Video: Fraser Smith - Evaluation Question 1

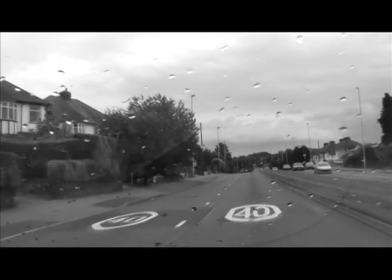Question 1. Trailer. My trailer uses the convention of a non-linear narrative as it sets up the backstory and then shows action scenes from different points in my film.
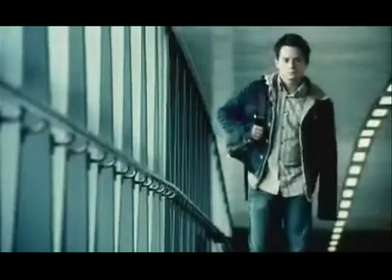This is a convention seen in most British social realism films, and one I analysed in both Green Street and Shank.
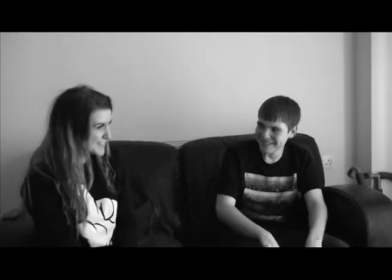My life is tough.
My film also included typical conventions of the main character providing a brief voiceover to add depth to the story.
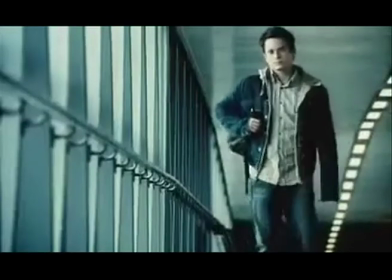This was used in Green Street and is a typical narrative convention as it identifies who the main character is and what the film's plots will include.
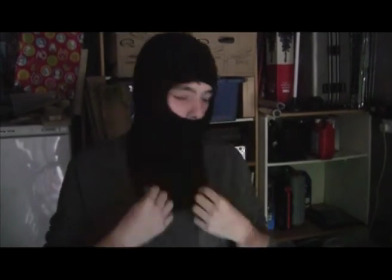My film follows one of the central characters, not a group of young people, like in Green Street or Shank.
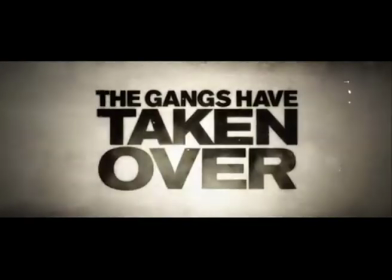Therefore, it challenges conventions of youth hanging around in gangs and groups.
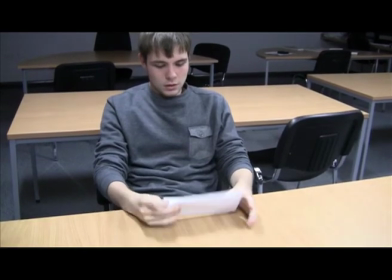My central character is a countertype because he is a lone drug dealer, and for that reason challenges convention.
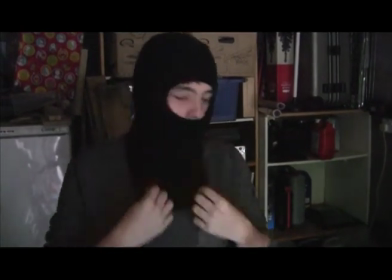Rick Altman's syntactic theory talks about the plots and themes of a film, and my film trailer features a lot of hints on what they may be.
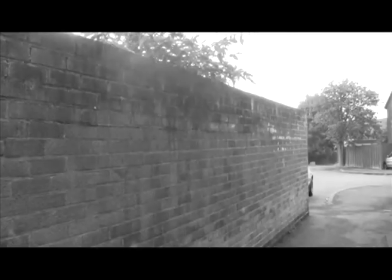My opening scene shows how my character's life has ups and downs, with him laughing with his ex to showing him failing his exam results.
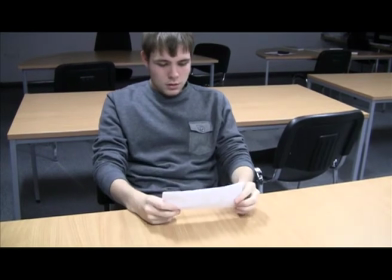This is supported by a voiceover which states that his life has ups and downs.
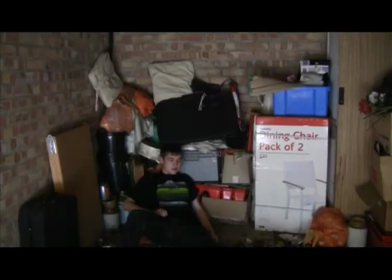My movie trailer then begins to quicken as it shows his deterioration to a life of drugs and crime.
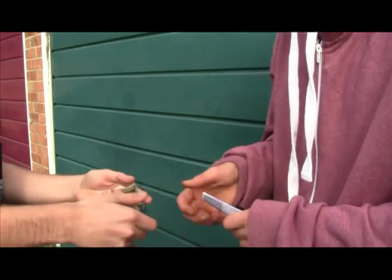You see icons typical in social realism films of marijuana, cocaine, drug deals, weapons and alcohol.
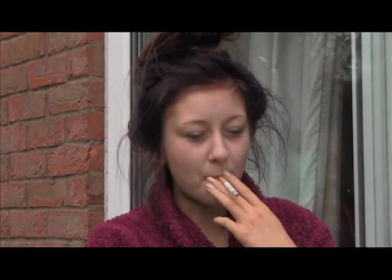I use form and conventions in my trailer because my iconography suits the genre of film.
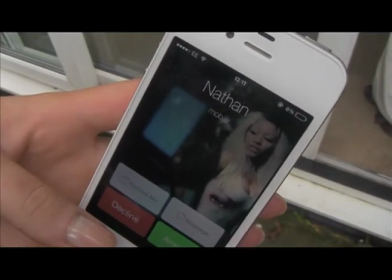I use more mise-en-scène to add to the plots and themes.
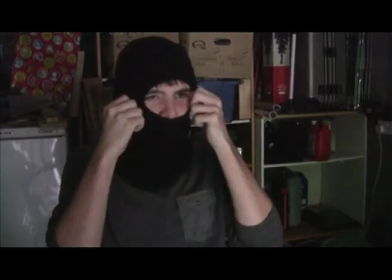For example, Nathan puts on a balaclava and picks up a wooden 2x2 in the final scenes, perhaps connoting that he's going to commit some sort of crime.
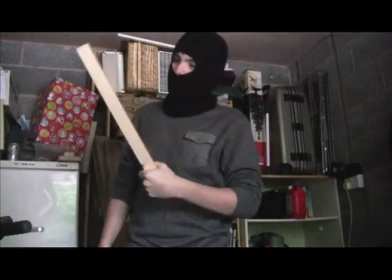This also follows Roland Barthes's Enigma Code, as the audience is not sure who he is going to attack or who he is going to murder.
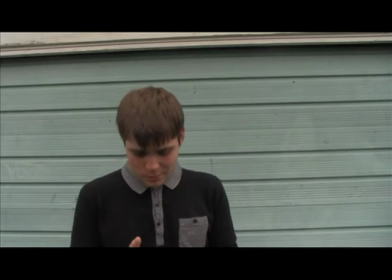The cocaine that is seen being cut up in the montage scenes shows that he is not just selling, but he is using drugs and is heavily involved with drugs.
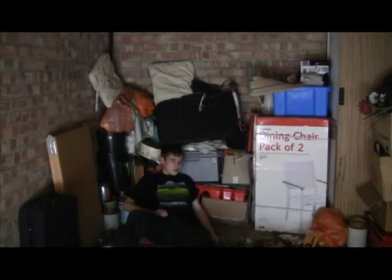In the initial first drug dealing scene, he is selling marijuana. He then moves on to cocaine, which is a harder drug.
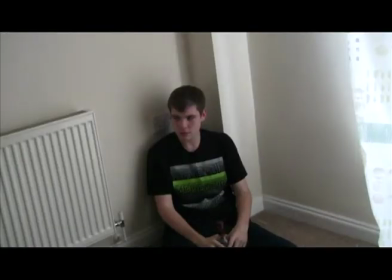This shows the transition between the drugs classes and the change in the character. Representation of people in my film uses convention.
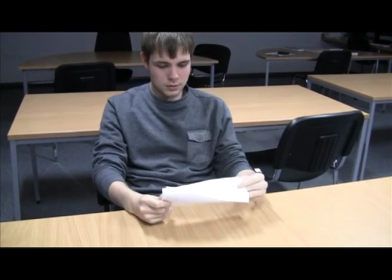My main character Nathan is shown as a young person whose life is slowly turned upside down by drugs and alcohol.
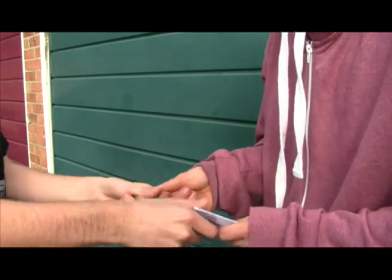This is a typical convention seen in social realism films, as drugs is a real problem on the inner city.
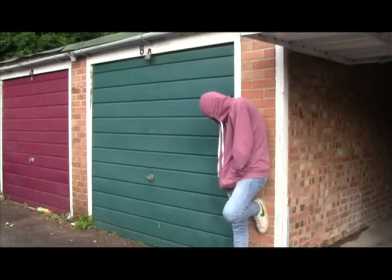Nathan is also influenced by Vince, the drug dealer who ends up becoming his mentor and eventual enemy in the streets.
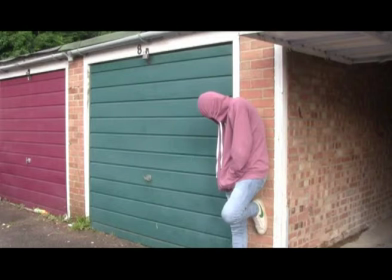Vince's face isn't revealed in the trailer as I want him to become enigmatic to the audience.
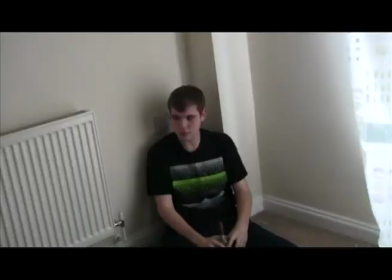It also gives him a sinister persona, as you can't tell who he is or what he looks like.
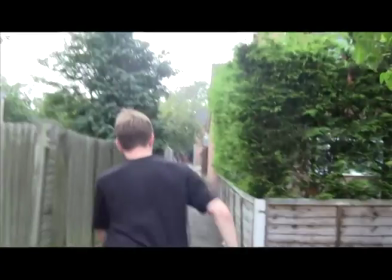Vince is a conventional character because he is a mentor like the character in Shank who helps the newcomer develop their skills.
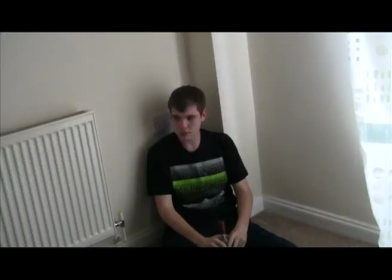He eventually betrays his protege and Nathan becomes a lone drug dealer.
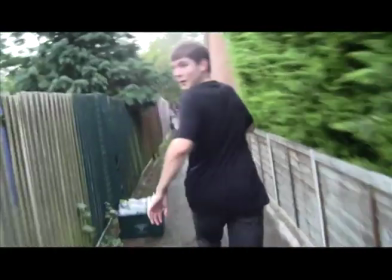These two characters use convention as they are both young men struggling to survive in their urban environment.
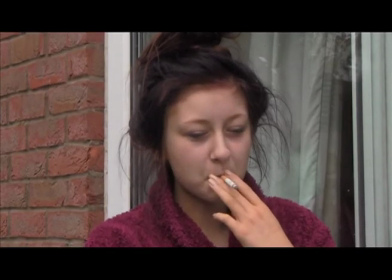Demi, who is the female character towards the middle and the end of the film trailer,
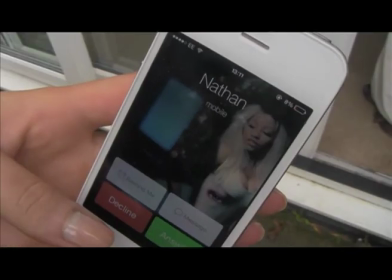is Nathan's new girlfriend who is worried about Nathan hanging around and getting involved with the wrong crowd.
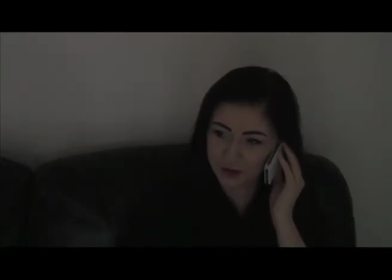This is conventional as she plays the worried loved one who is trying to stop the main character taking the road he has chosen.
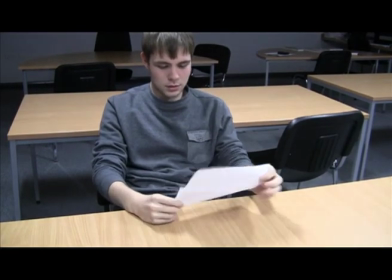The locations used are typical conventions for this genre.
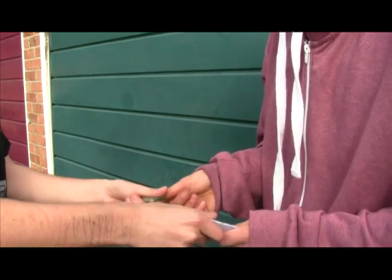I use locations such as alleyways, dark rooms and vandalised walls to make the film look urban and represent it in such a way that it showed the gritty side of inner city Britain.
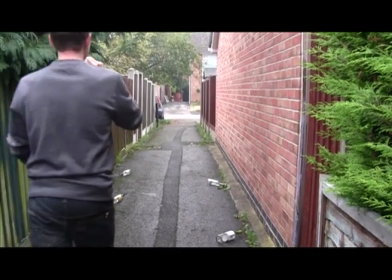The alleyways I filmed the chase scene in has a lot of alcohol bottles scattered across it.
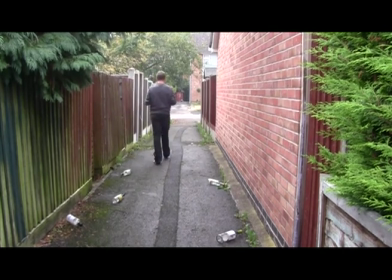I use this location because it represents the drinking culture of youths who inhabit it.
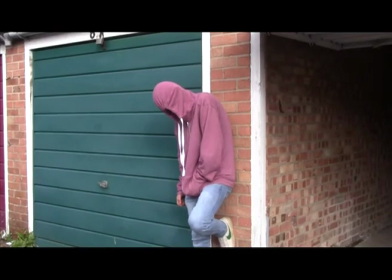The locations I filmed in use convention because they are typical areas youth hang around in and are commonplace for the themes in my film to take place.
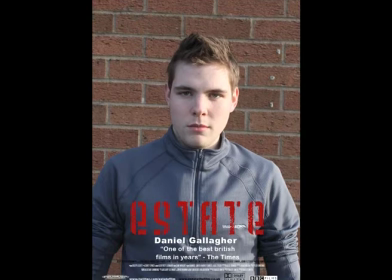Poster. My film poster follows narrative conventions of social realist films as it shows the central character directly addressing the camera looking troubled.
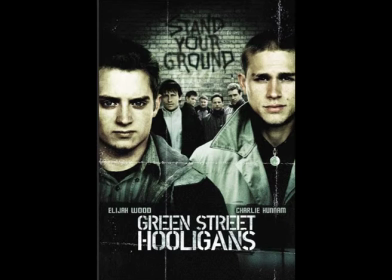This is shown on the Green Street poster, however it has a group shot. I opted against this as my film focuses more on the story of my central character rather than a group of characters.
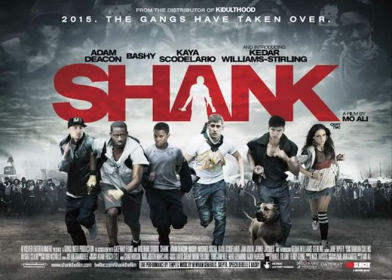This goes against films I analysed their posters as they feature group shots. My film poster contains iconography.